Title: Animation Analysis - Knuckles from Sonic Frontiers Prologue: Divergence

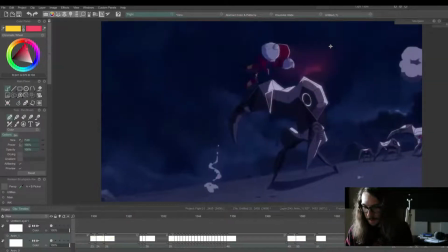[45:41]
And then we come into just a single glove. Boom.
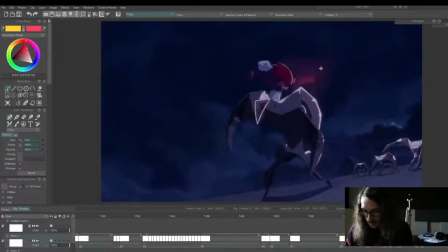[45:51]
Oh, that's interesting. Oh, I see. He spins around here.
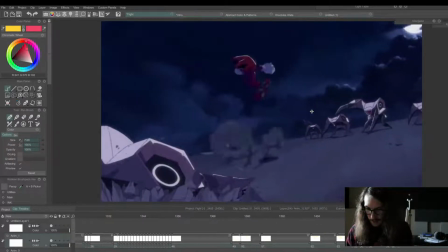[45:59]
The guy goes down. Does another flip.
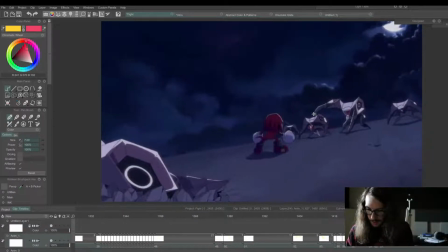[46:09]
And his arms are like this. And they come down. Boom. So you have these opposing, opposite shapes in his arms that creates a dynamic feeling.
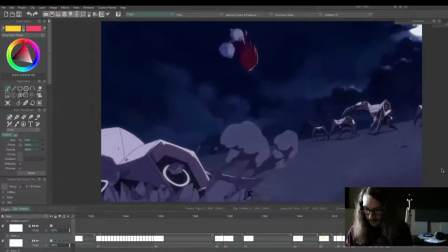[46:22]
Boom.
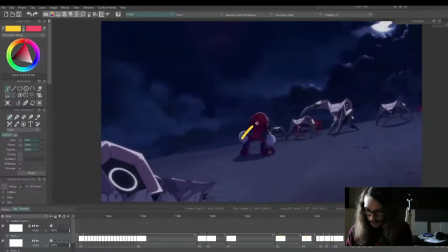[46:27]
Then he starts to rise up.
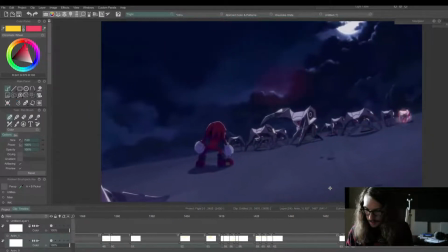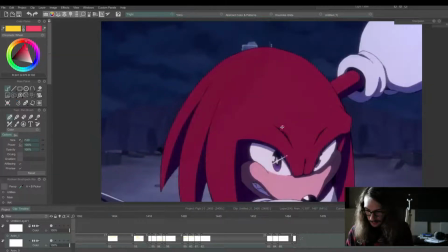[46:37]
That's interesting. I didn't even notice that before.
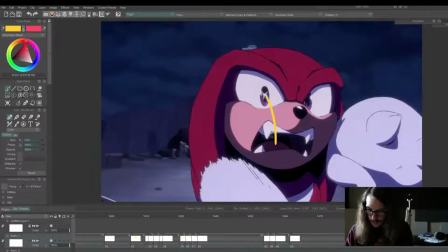[46:41]
Ooh, and there's the light on his eyes follows the smear.
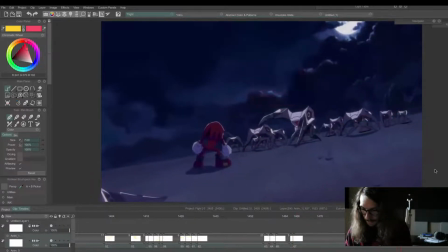[46:49]
It's an animated smear. The special effects on those guys keeps the scene feeling alive.
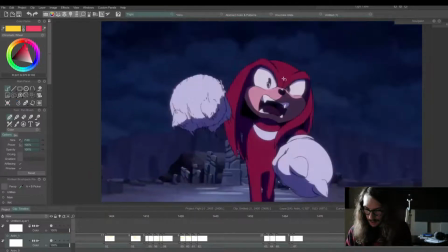Again, more smears on his
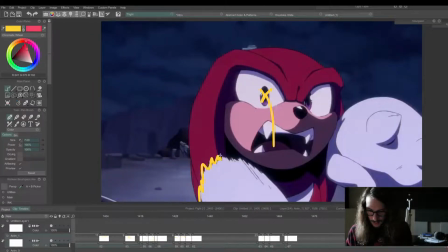[47:05]
hand here.
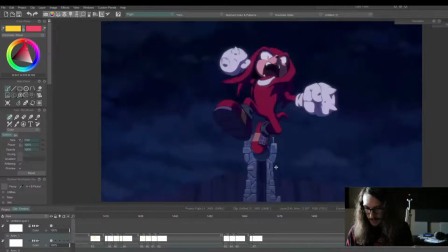[47:11]
Ooh, that's an intense look.
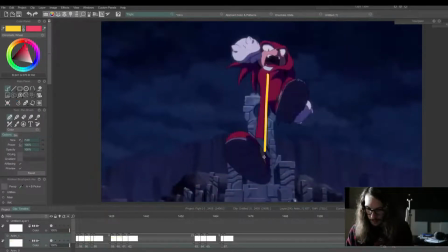[47:26]
Then look at the stretch on this leg.
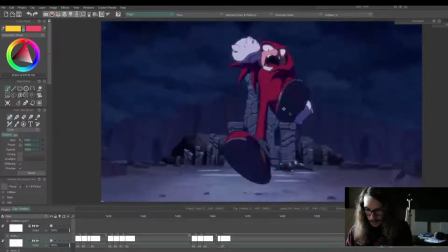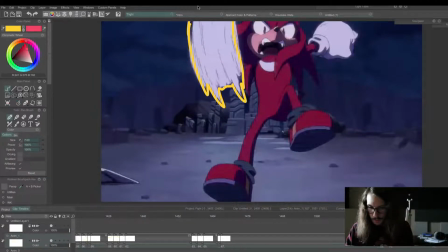[47:41]
Smear.
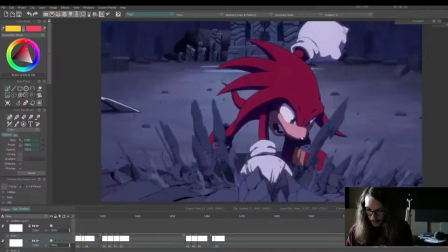[47:45]
Boom, impact.
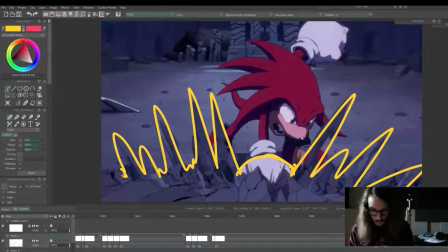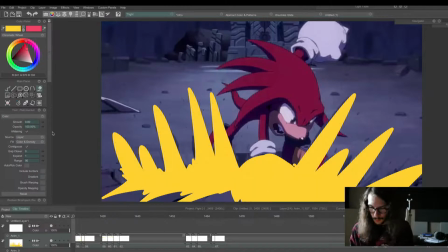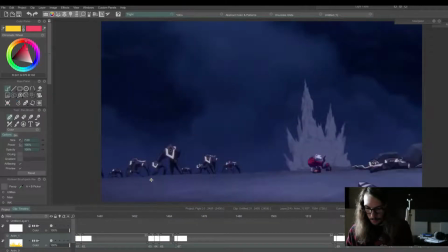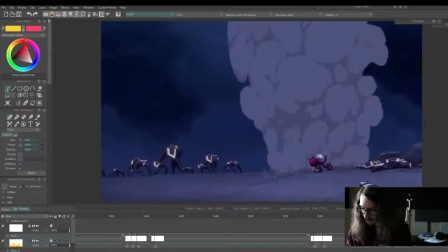[48:09]
Oh man, that's cool. So the smoke follows through into the next shot.
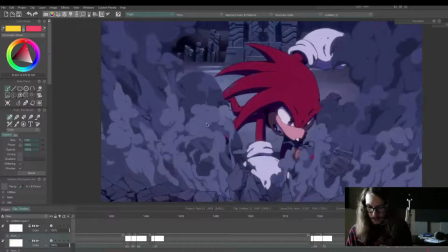[48:14]
Boom! So the smoke's going up. Oh man, look at these cool smoke shapes. Oh, this is really nice special effects animation here.
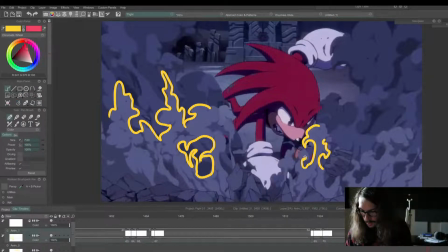[48:30]
You have these gaps in between the smoke that creates like a more broken up feel. And this is the negative space. This kind of looks like fire too, the way these opposing shapes are.
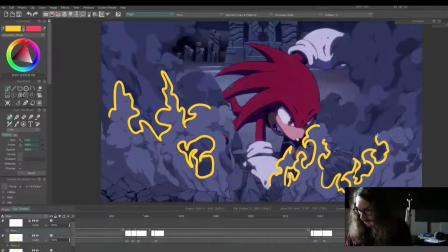[48:47]
So with fire you have these curves that oppose each other, whereas smoke typically you have more rounded, cloudy like curves. But where the smoke is first leaving the ground, it's more straight and powerful,
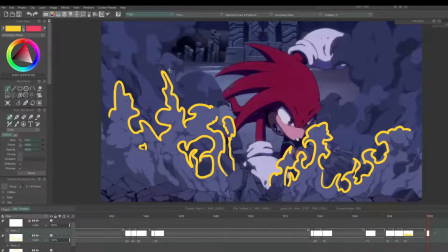[49:02]
and then turns more into circular shapes as it rises.
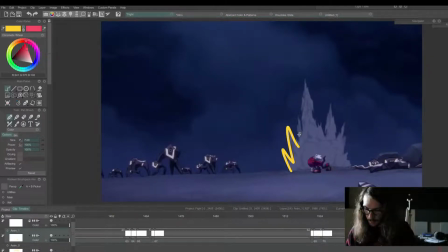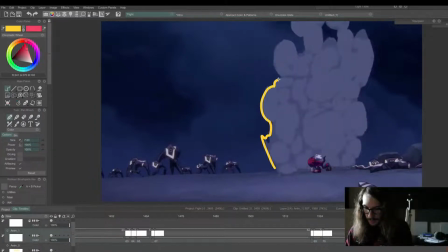[49:16]
And then the smoke, as I said, see how it becomes more cloud-like?
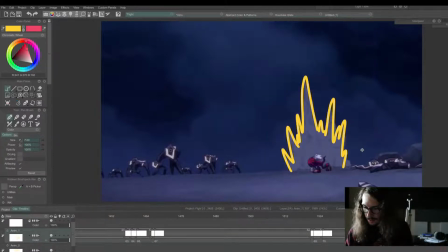Okay, so I'll put, yeah.
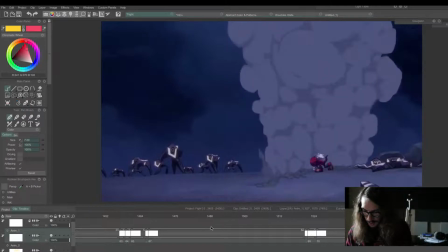[49:38]
And then we start to see this trail, and the camera follows it, and the smoke keeps shooting out.
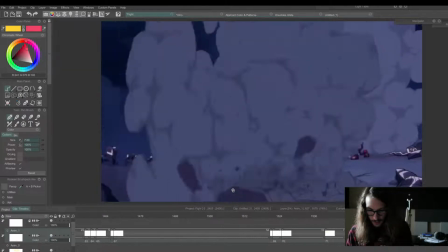[49:46]
Rocks flying off screen.